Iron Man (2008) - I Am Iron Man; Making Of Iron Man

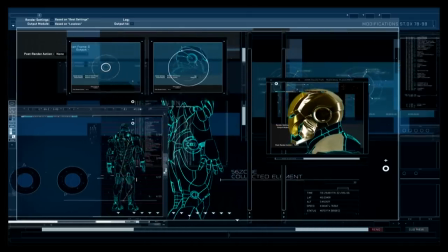So we want to show that the computer is processing something specific to that, whereas the interfaces prior, some of them,
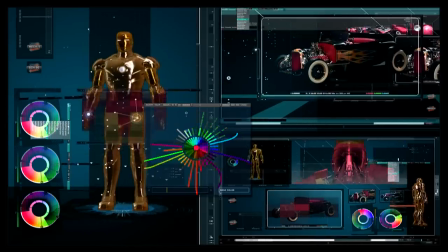just looked complicated, but they didn't look specific to the story, and John was very specific about,
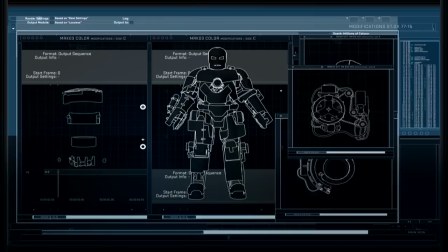you know, you have to hit this story point, even though it's a pan from one monitor to another, and you only have,
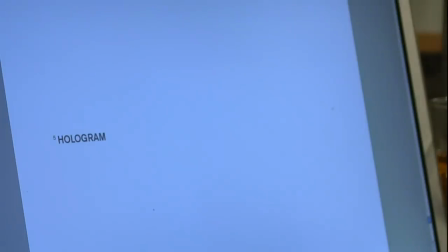you know, 3 seconds, I still want to get what's going on with those monitors.
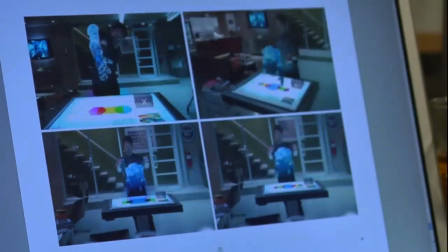The beginning designs on the hologram.
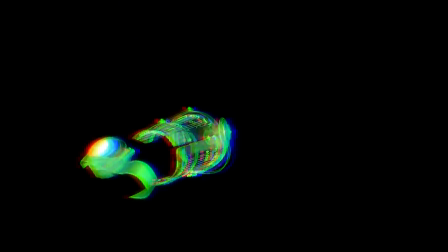That's that. But then they let us work on the main title, and we came up with a ton of stuff.
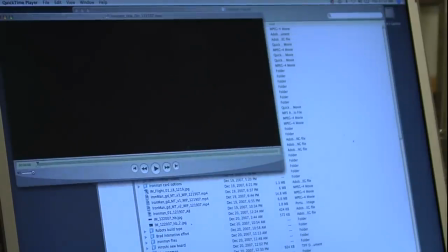We had the idea of the title itself kind of forming like... As a company our size, we always like to put our best foot forward and get as much out there as we can, make a really good impression on the pitch. So, you know, we pitch a lot of different styles and a huge range of things from, you know, the shiny, glossy kind of look to something kind of gritty and textural.
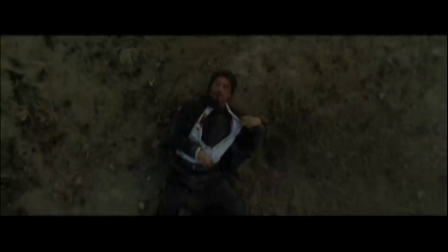When I'm involved in an effort of that scale, I always like to just do something completely different, knowing that those stand a great chance, but maybe there's, you know, an opportunity for something else. I had a board that had flying.
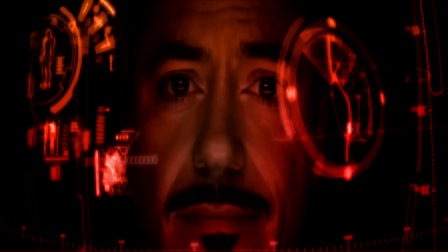The interface, he says, I am Iron Man, and then the HUD display encases him, and then he comes up around him, and then he takes off.
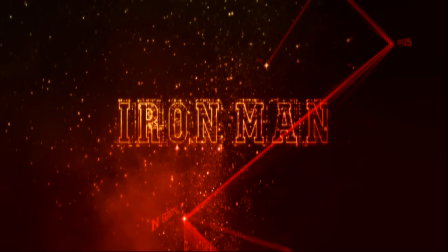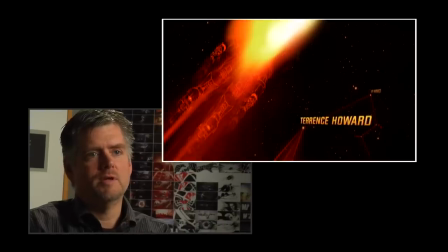The kind of brief that I gave the people here is that I thought when he says, I'm Iron Man,
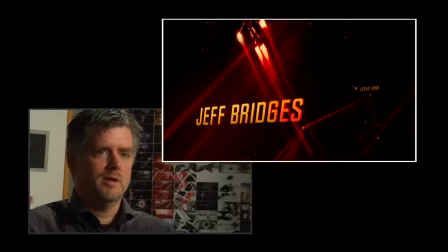it should be like a celebratory thing, like you leave the theater and you're pumped.
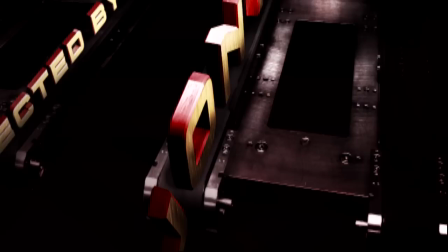And I also thought about, I liked the interaction of the robots. And so we had a board that was all about type, that was kind of being, you know,
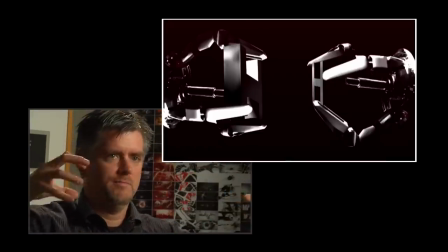very complex kind of situation with type being made by robots.
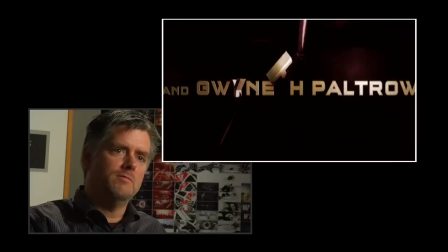And John felt like there wasn't a lot of detail material of the suit itself,
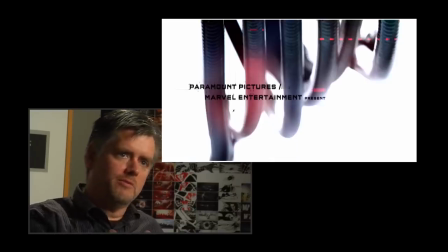so he very much responded to a board that was all about the inner mechanics of the suit.
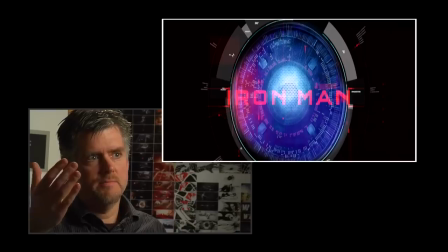But we had this little motion test, and John saw it and he really liked it.
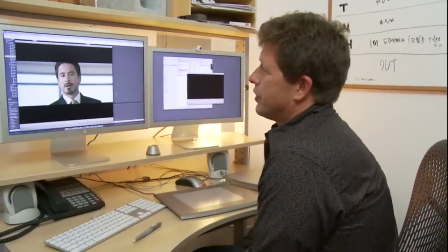And this is what we had showed to them the first meeting.
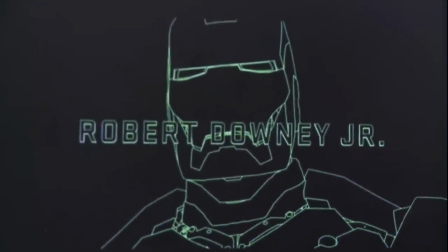I decided, well, you know, maybe it would be kind of interesting to do something that's like a video game, kind of wireframe sort of looking.
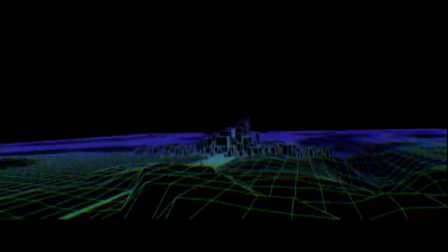And Tempest, it was fully Tempest. The color, the look of it.
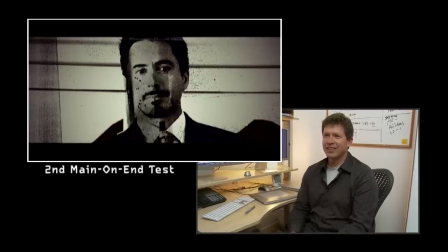It was that and a combination of Tron. I liked Tron a lot at the time too, and a game called Battlezone.
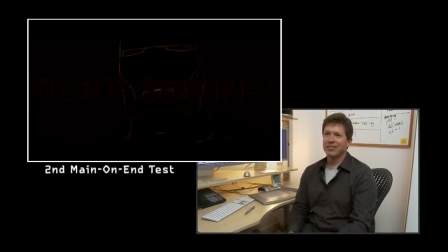So I would go into arcades all the time as a kid to spend like $40 and, you know, in quarters at a time on these things. And that was a lot then, you know, to do. I'm kind of dating myself. John saw it and he really liked it. And I think he wanted to move away from the kind of language of Spider-Man
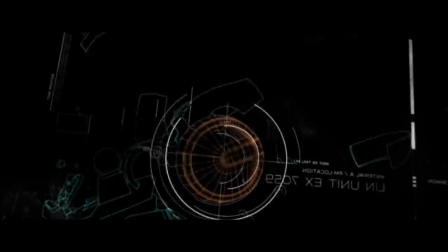and have something that was more kind of funky and now. Kevin was a little bit more, he was wondering if it became a conversation then about what's the level of rendering. Well, it looks retro, and John's like, no, that retro is, that's what's cool. That's what's cool about it.
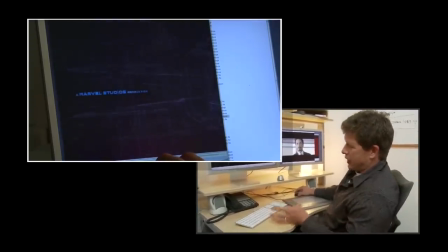In talking to the director, at that point, we were going back and forth so much, you know, between
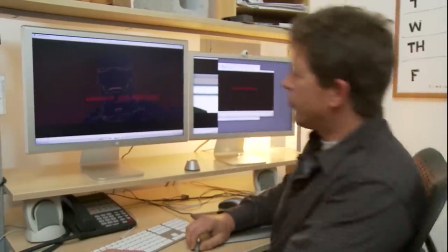what can it be. We went a little bit too far, I think, in the sort of printed kind of look,
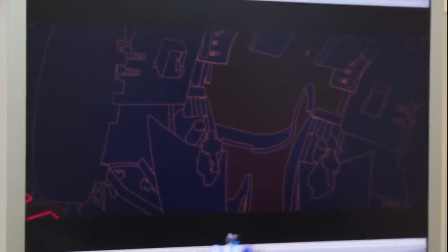and it ended up looking like paper in a way, so we were kind of unhappy with that. Fortunately, after showing them that, they didn't like that very much. We went right back to it. What was super cool for us was that ILM had given us this, they gave us the CG model for Iron Man. So you can imagine the detail in that.
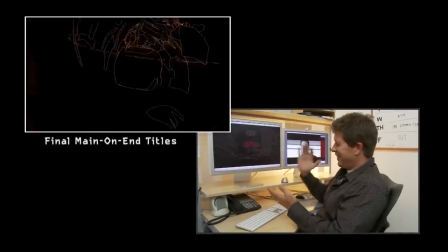I mean, we're peeling apart layer after layer. It was just endless.